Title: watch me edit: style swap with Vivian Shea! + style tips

Hey guys, it's Lauren. Right off the bat, this is my editing Instagram and you should go follow it if you don't already. So today's video has been highly requested for weeks and I'm so happy to finally do it. Today is going to be a collab with the lovely and talented Vivian Chi. If you don't know who she is, she is a fellow YouTuber who's also an After Effects editor and like me, she posts editing related content here on YouTube and also edits on Instagram. So if you like my channel and the content I post on here, I definitely recommend subscribing to Vivian because we have lot of similar concepts kind of the same initiatives with our accounts and she's just super talented and i'm so glad we got together to do this and today we are going to
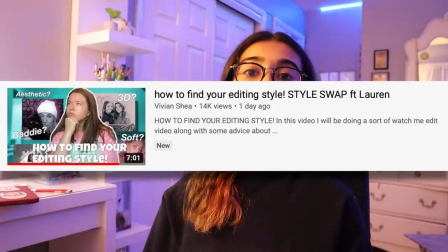(0:33)
do a style swap so over on her channel she's doing a video where she replicates my style and today i'm going to try to replicate her style let's get right into it so first i'm just going to stalk her account and kind of get a sense for her style so from what i'm
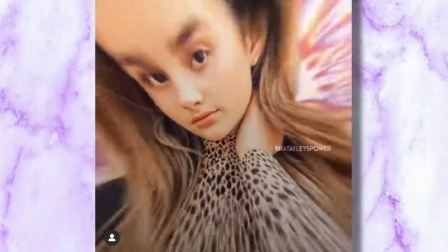(0:45)
watching she has a ton of really really cool backgrounds they're very detailed very bright she does a lot of really cool shakes and warps that look super smooth.
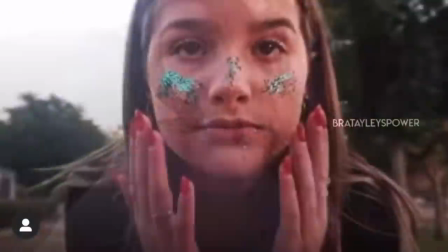(0:53)
I think she has a lot of big transitions. I believe her position scale rotation values are definitely larger than mine, so that's something I should keep in mind.
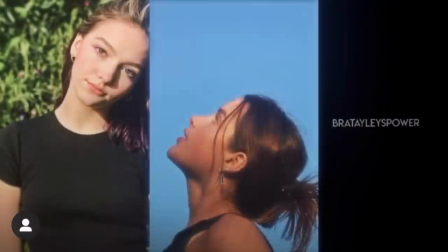(1:00)
She has a lot of transitions that slide into the screen, that pop up from the screen. I'd say her style is very aesthetically pleasing.
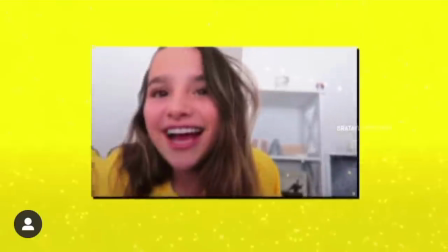(1:06)
She has super nice twixer settings, and she has some really really nice 3D accents that I'm going to try to create.
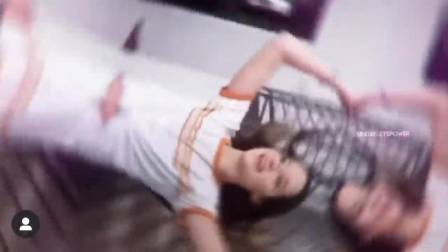(1:11)
I just get a very happy, bubbly, like upbeat vibe from all of her videos, so let's try to translate that into my recreation.
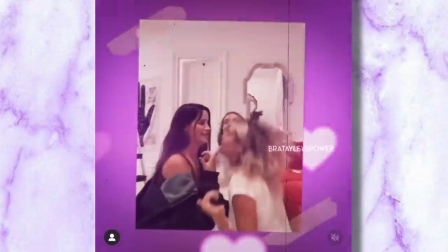(1:18)
So I definitely want to recreate an intro like this, something with really smooth velocity, a fun and bright background, you know a cute overlay, so let's do that.
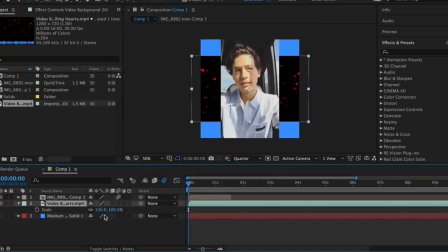(1:27)
So I have this clip and I think I'm going to do a bright blue background. With this I'm definitely going to add some hearts in the background because I saw that she liked to do that. I'm definitely going to add some rough edges around this, kind of give it that rustic aesthetic look.
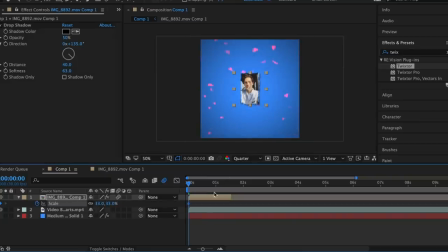(1:39)
So I think this is super interesting because as I'm doing this I see that we use a lot of the same effects but we definitely use them in completely different ways. So it's just really cool to see what different editors come up with how like our brains work when we're making an edit and how we can utilize the same skills but in completely different ways.
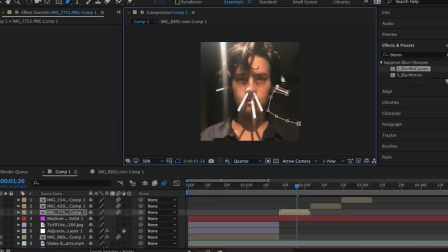(1:55)
So like I said Vivian does a lot of masking with backgrounds so just on my first clip I started masking it then I added a solid layer and I made that a little bit less opaque then I added this effect called auto paint to the background for some more texture I also added a cherry blossoms overlay and then I went up and I added a shape layer so I could do like an outline of him and for this I decided to do dotted
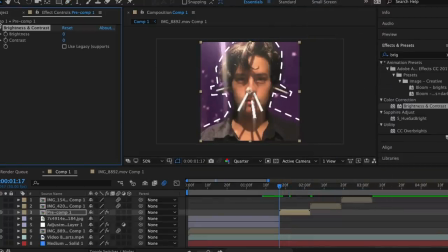(2:14)
lines and then after all of that I precomposed it together and this was just the first clip of many so for my
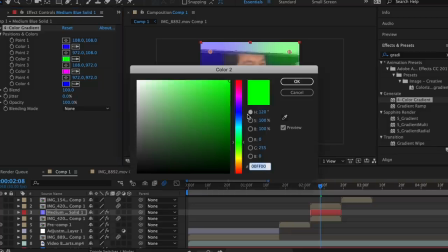(2:21)
next clip I essentially followed the same process I masked my clip I added a background I also added a four color gradient not really necessary but whatever
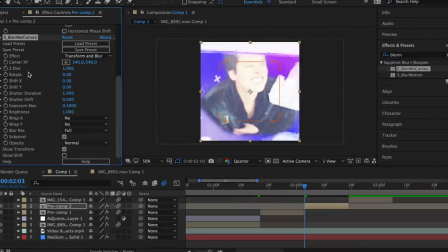(2:28)
then I added my overlay I chose crosses this time and then I decided to do a rotation transition I usually do plus or minus 50 but
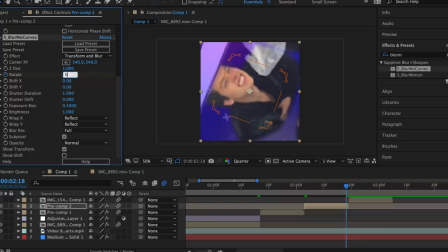(2:36)
like I said her transitions are bigger than mine so I went for a whopping negative 70 I know such a big difference I also noticed that her transitions weren't as fast as mine,
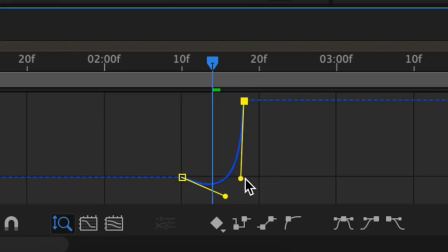(2:44)
definitely a different look, so I decided to switch up my graph, not bring the knobs as close together to get that slower effect.
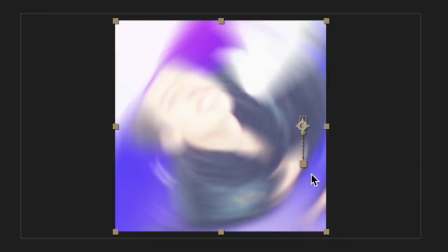(2:51)
And then I added one of my shake presets, but I increased the value because I noticed her shakes are definitely more intense than mine.
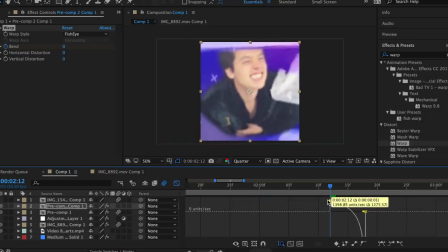(2:56)
And then I decided to do a zoom out with fisheye warp because she does that a lot, and I struggled on this part. When I say I struggled, I kept adjusting the value. It was an absolute train wreck, but I think it ended up looking good.
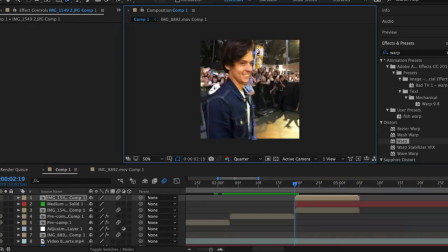(3:09)
Maybe you'll see. So at this point, I'm on my third clip and I am tired. I am close to tears. Not really, but all of this masking is so much for me. I'm just masking, background, auto-pick, overlay.
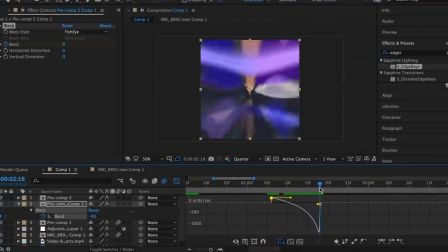(3:21)
It is just so much. Vivian, I don't know how you do it. There was also this voice in the back of my mind saying, Lauren, your fish warp from the last clip looks ugly.
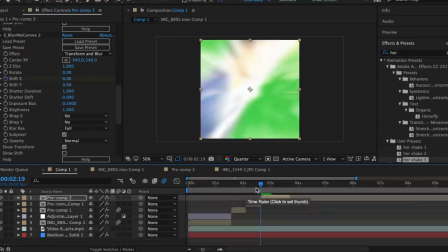(3:28)
So I went back and fixed that for probably another 15 minutes. Not gonna lie. I also added a strong horizontal shake and a skew shake because I saw Vivian did some skew shakes.
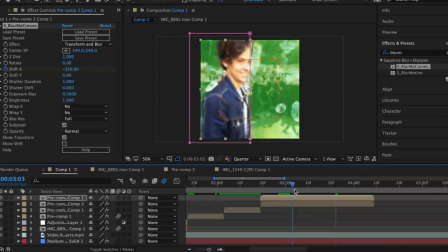(3:37)
Anyway, once I'm done with that, I decided to do like a split open transition. I saw that in one of your edits.
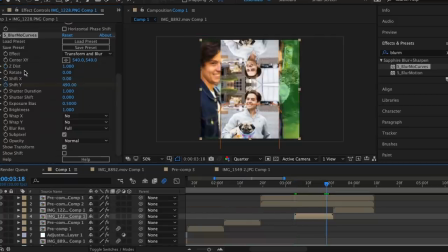(3:42)
So I did that. I added two clips under it.
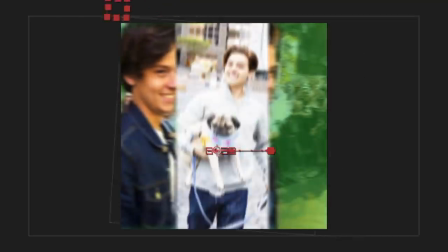(3:44)
I had them slide in like Vivian did and then I added this really sharp strong horizontal shake to the first clip and then to the second clip I did a vertical shake.
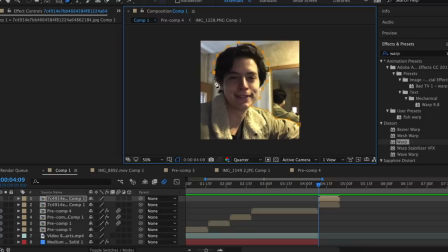(3:53)
Ow. I literally just hit myself. So while you guys watch me compose this next clip I'm gonna answer some common questions I get about editing styles and finding your own personal style.